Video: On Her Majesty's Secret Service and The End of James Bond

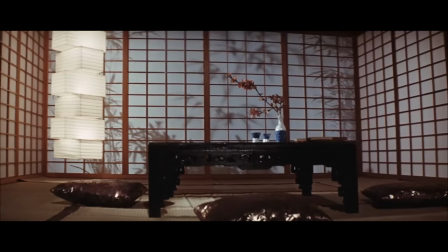The opening shot of Diamonds even references You Only Live Twice's Japanese setting.
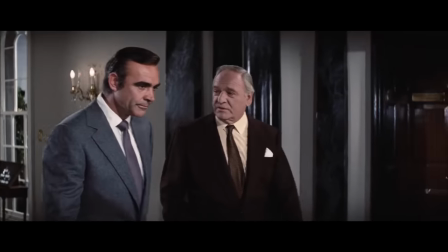More than just erasing the diegetic events of the last movie though,
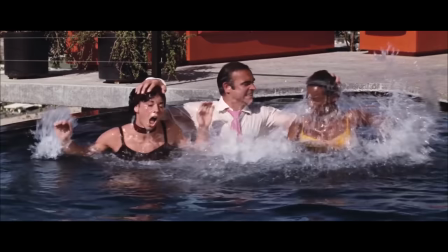Diamonds Are Forever is also, more broadly, the complete antithesis of On Her Majesty's Secret Service.
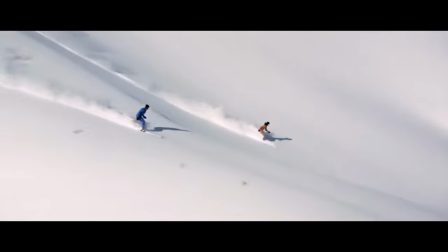Where Hunt's film was a sincere adventure with a serious love interest
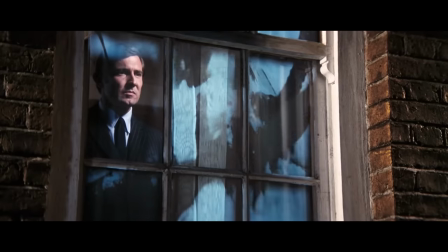and ambitions to grow both the character and the visual poetry of the series,
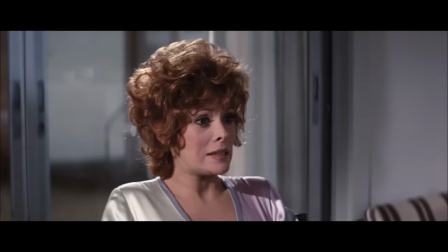Diamonds Are Forever is a comical send-up. Conry's performance is defined by a sarcastic unattachment.
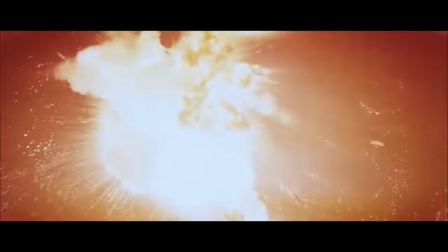The action plays as a series of gags, and any romance is completely surface.
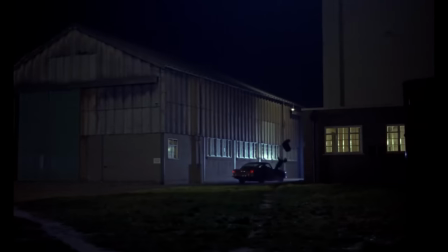Clearly, the goal was to return to the same mix of escapist action and light comedy that had made Goldfinger such a phenomenon,
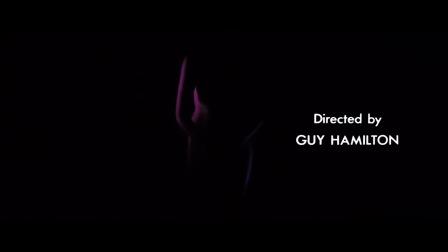the producers even bringing back Guy Hamilton to direct. But sometimes, you really can't go home.
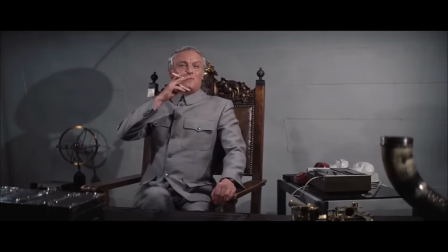For all its efforts, Diamonds can't recapture the old magic.
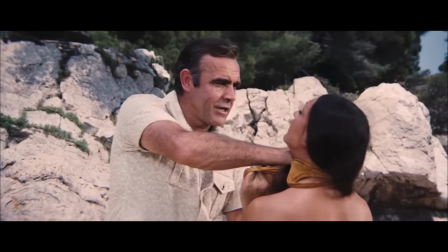Connery comes off less as a sexy hero and more a lecherous bully,
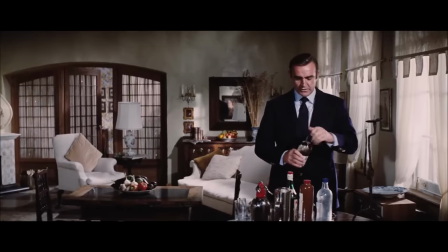while the movie's drab and ugly cinematography lacks any romance or intrigue.
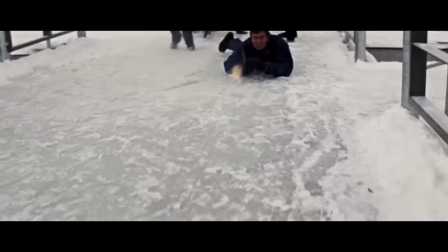And to return to the action filmmaking peak 007 had hit with On Her Majesty's Secret Service, the series plateaued with Diamonds Are Forever.
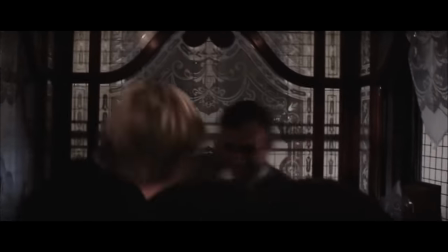Apart from a claustrophobic fight scene in an elevator,
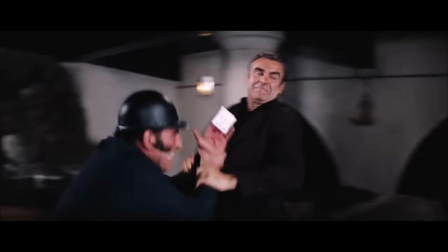the action in Diamonds is inert and lifeless, clumsy in its staging and shot selection with minimal excitement.
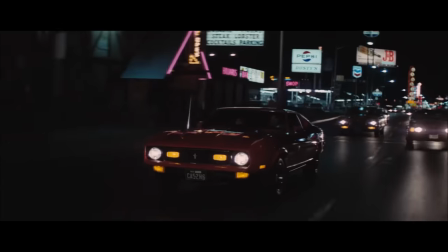The most telling scene in this regard has to be the car chase on the Vegas Strip.
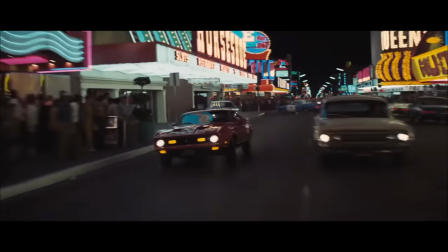There are a handful of thrilling shots which stress the speed and ferocity of the vehicles, but the bulk of the chase is rather slow and plodding.
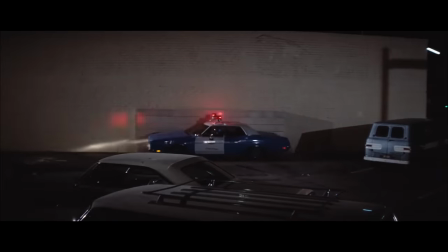The smashing of cop cars, a poor distraction from the mundane scene construction.
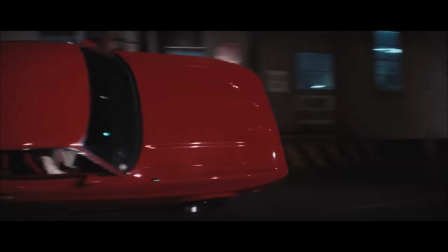Particularly notable is this final bit, where Bond enters an alley leaning on the right side of his car,
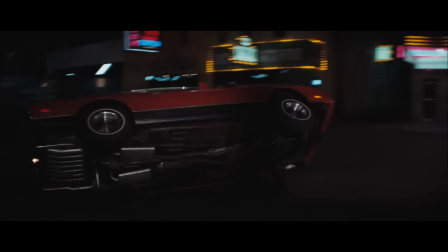only to emerge from the other end, leaning on the left side.
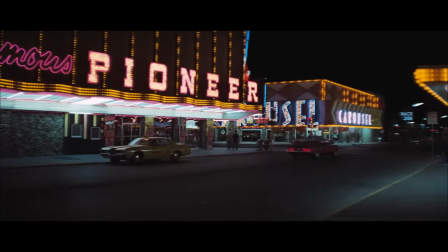This rather blatant continuity error is addressed by a yet more baffling insert of the car rolling over inside the alley.
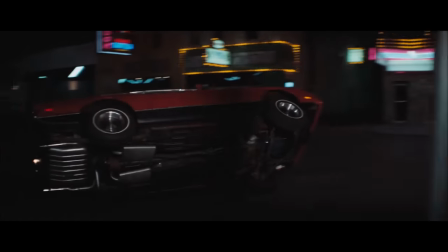I suspect the fix might have been an attempt at some winking humor,
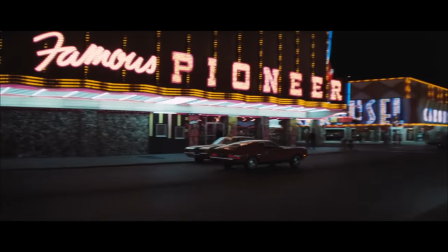but it mostly stresses how fake the action is, and serves as a poor finale to the scene.
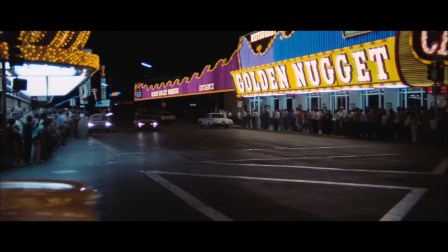The chase on the whole is not entirely lacking in merit, but it is weak,
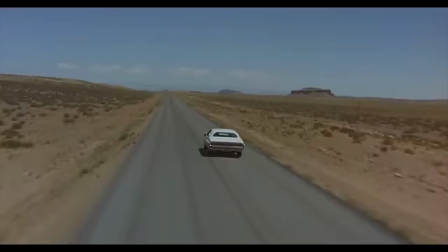especially when compared to the awesome reality of chases in films like Vanishing Point,
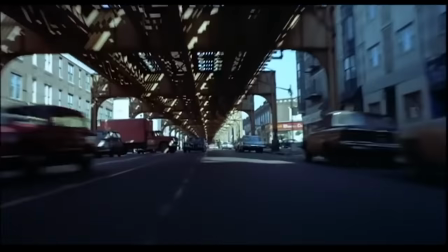Duel, and especially The French Connection, all released that same year.
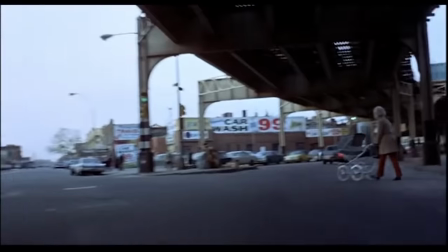In the two years since Majesty, Bond had been thoroughly lapped by his peers.
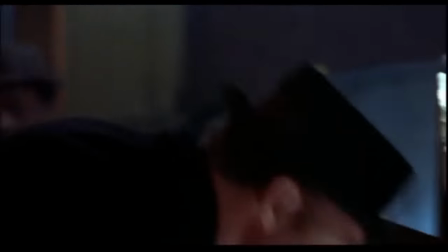Indeed, the 1970s brought a new breed of action hero.
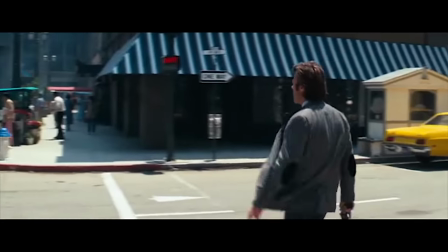tough as nails men who enforced a rigid and brutal sense of law and order.
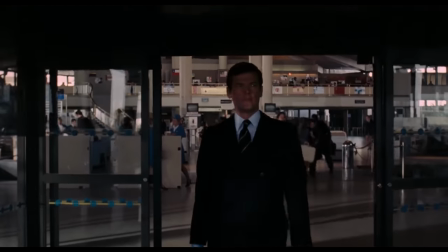As Connery finally left for good and Roger Moore jumped on board for 1973's Live and Let Die,
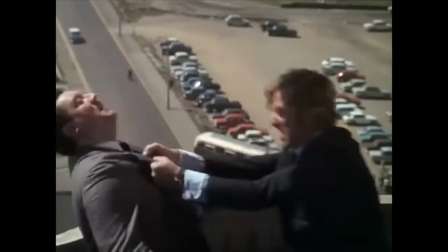the series would struggle to keep up with hardened and more modern heroes who had left Bond behind.
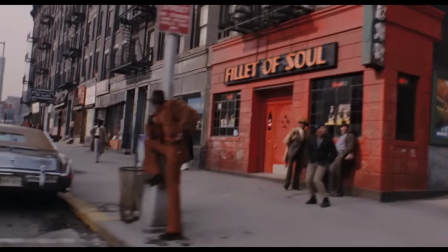No longer the trendsetter, the series would also begin to emulate the style of other action movies,
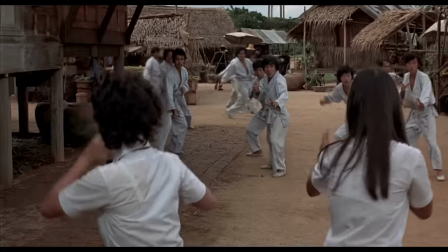cribbing blaxploitation in Live and Let Die and kung fu movies for the man with the golden gun.
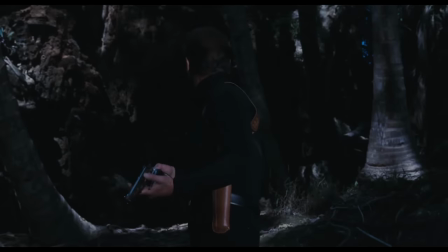James Chapman notes the significance of Live and Let Die's third act, where Bond abandons his Walter PPK for a .357 Magnum, the gun made famous by Clint Eastwood and Dirty Harry.
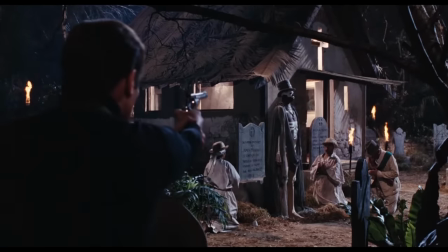Quoting Chapman, "...the fact that Bond on one occasion adopted the weapon associated with another screen hero
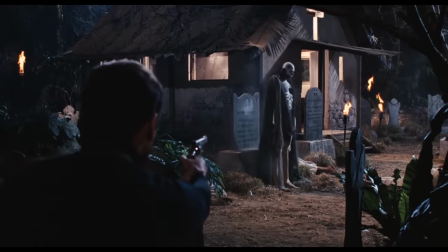was indicative of how the Bond series had been overtaken by other trends in popular cinema."
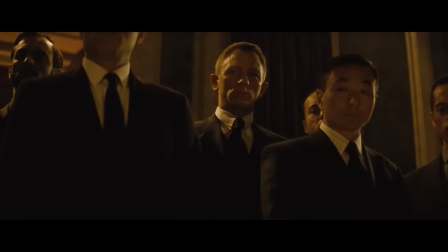And to some extent, 007 has never escaped those trends.
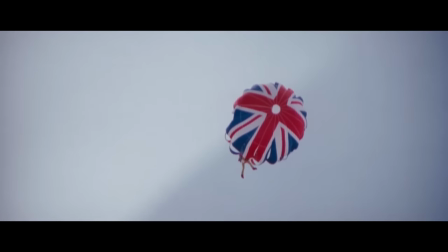The series has certainly seen major triumphs throughout the decades since,
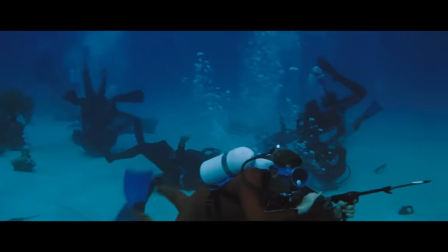but it's never fully reclaimed its throne as the gold standard in action filmmaking.